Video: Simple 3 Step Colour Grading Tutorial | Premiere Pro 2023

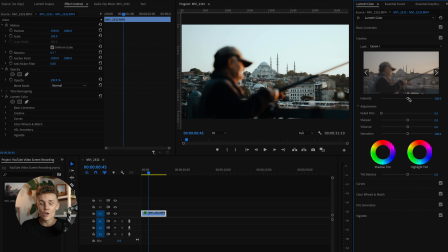4:09 So what we're gonna do is to change that. And by the way, if you weren't shooting in log or you were shooting in Rec 709 or you weren't shooting with a flat color profile, if you apply one of my LUTs, it's probably gonna look fairly similar to this. All you have to do is dial down the intensity, and instantly we're gonna be getting a beautiful look.
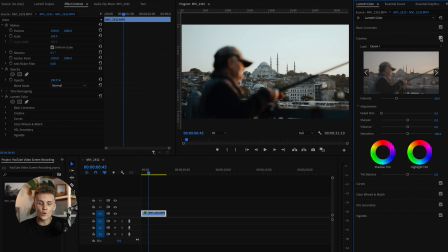4:25 So you can see just by turning this off and on, we're getting a beautiful, nice kind of blue contrast over our entire shot. But as you can see, our friend here, our guy, our fisherman, if you will, his skin tones are staying really, really nice. So instantly, I'm loving this. That is pretty much step number one. What we're gonna do is we're gonna dial this in just a little bit.
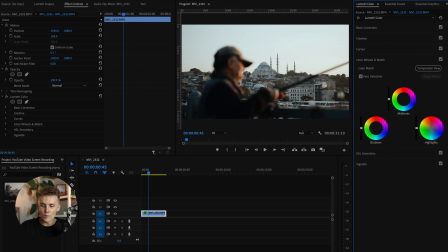4:44 We're gonna come into the color wheels and match, and we're just gonna add a little bit of blue into our highlights. Nothing too crazy, because what I want to do here is I really want our friend here to be contrasting from everything else. So as you can see in the background, we've got the mosque here. It's a little bit blue. We've got the sky. We're going to be giving that a little bit of a blue tint by adding some blue into the highlights.
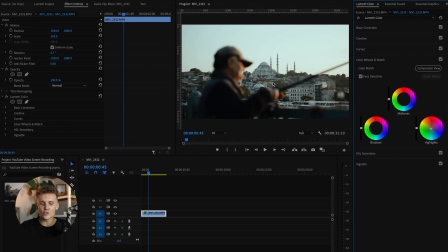5:03 And then everything else, you don't have much orange in the shot. So that's how we're going to get him to stand out. So we might have been taking this just the wrong way ever so slightly. Yeah, that's a little bit better. It was a little bit green before. So as you can see there, we might dial that back just a little bit, a little before and after. You can also click these little check boxes here and it'll just turn off one individual tool.
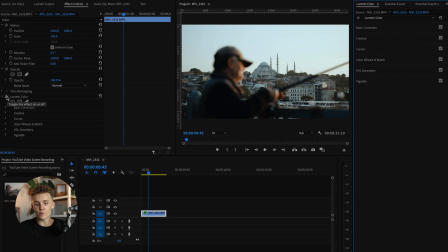5:22 But as you can see, I'm much preferring this. I think this is looking very dialed. And if we turn the whole thing off and back on again, you can see we are cooking with gas. So that is pretty much step number two. We're going to apply our look. We're going to apply our colors. And let's move on to step number three.
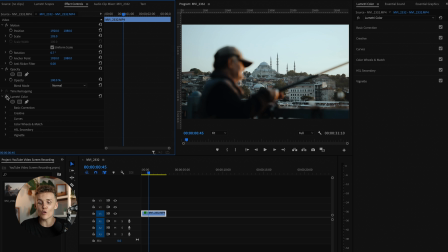5:37 So step number three is an interesting one, and it's one that not many people talk about at all, and that's masking. So what we're gonna do here is we're gonna dive into the Lumetri color tab up here, and we're gonna add a new Lumetri color effect.
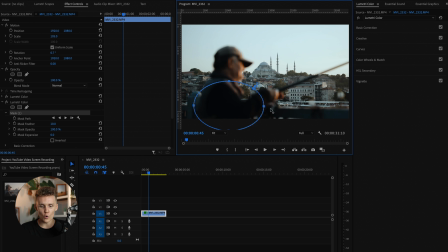5:50 We're then gonna add a little circle here, and the first thing I wanna do is make sure we are getting no kind of really dark spots on our friend here. So what we're gonna do is we're gonna increase our feather once I work out how to use a computer for the first time. We're gonna make this just a little bit bigger, and then we're just gonna increase the shadows ever so slightly.
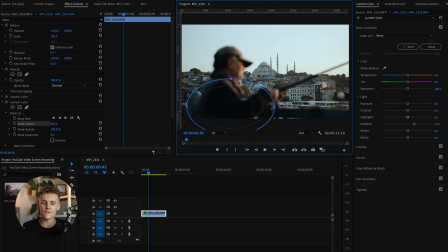6:10 We might have gone a little bit too hard. I think I like the contrast overall in the entire shot, but just right here, it's a little bit dark. I guess this is where he was a little bit in the shadow. I'm gonna raise the blacks ever so slightly. I'm gonna raise the shadows as well. And what we can do is we can turn this off and back on. I think that's looking good.
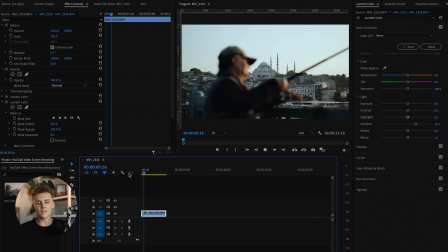6:26 I also don't think that stands out at all. So if we play this back, it's not looking like it's a weird mask over the shot. It just looks fairly natural, which is perfect. And chances are, I'm not gonna use the entire 3 seconds anyway, but you guys get the idea. So that is that's step number one. We're gonna close that. That's mask number one, I should say.
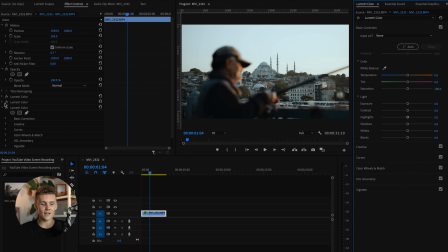6:43 We're up to step number three. Anyway, we're gonna add another Lumetri color effect up the top here. And then we're gonna come in here. We're gonna make this nice and big. And what we're gonna do is we're gonna be adding a vignette over the entire shot. Now, since I don't really want our friend's little shoulder arm spot in here,
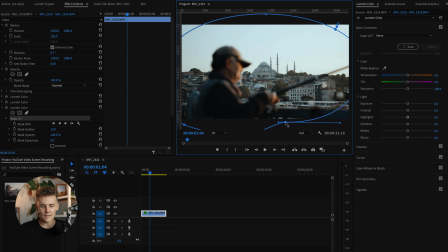7:00 what I'm going to do is I'm going to mask that out fairly carefully, just like this. And then we're going to start to increase the feather. And just before it touches him, I'm going to stop. So what this is going to do is it's going to allow us to control everything outside of the image, or everything outside of the mask, I should say, once I click invert.
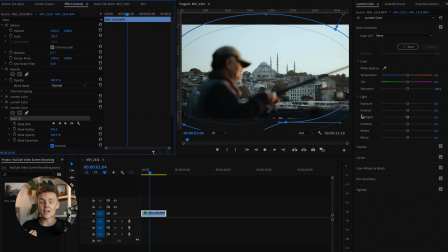7:16 And this will allow us to have a custom vignette, because if I was just to use the vignette tool down here, sure, it's great, but it wouldn't have allowed us to do this, which is just gonna make him dark again.
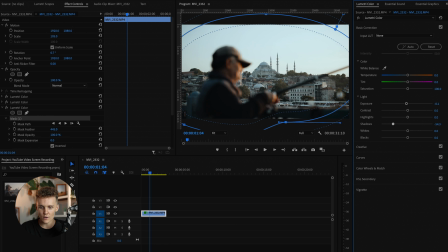7:29 So what we're gonna do is we're gonna just drop the exposure ever so slightly. We're gonna drop the shadows, and you're gonna be able to see, if we zoom out here, we might have made this just a little,
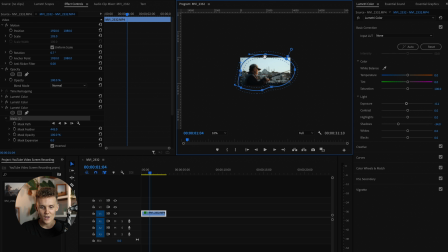7:39 we might have made this a little bit big. All right, let's come in here. So we're gonna just reduce this ever so slightly, make this a little tighter on our shot. Can we add another point in there? Yes, we can.
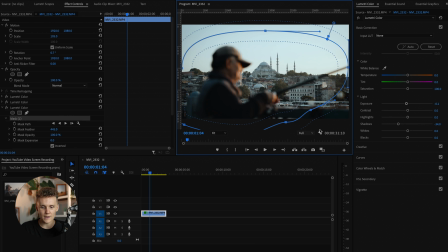7:49 Beautiful. Okay, that's cool. Let's go back to fit. All right, let's turn this off and back on. Yeah, we're definitely cleaning up this area here. And I also believe the area behind our friend. Boom, off and on. Nothing too crazy. We might have to bring this in just a little bit more, just like that. Might move it over as well. And let's just keep dropping the shadows, just like that.
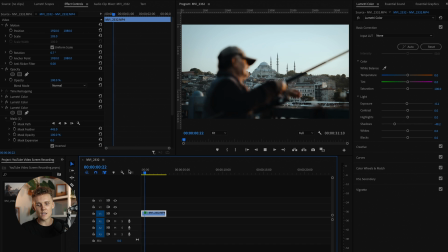8:09 Okay, so if we click off this now, we can see what we're working with. I think things are looking very good.
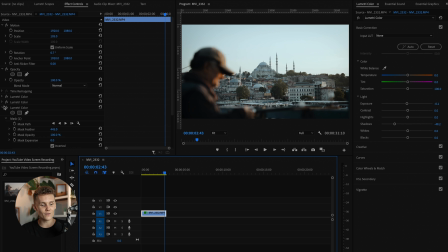8:14 There's only one last thing I want to do, which is, of course, is adding another mask.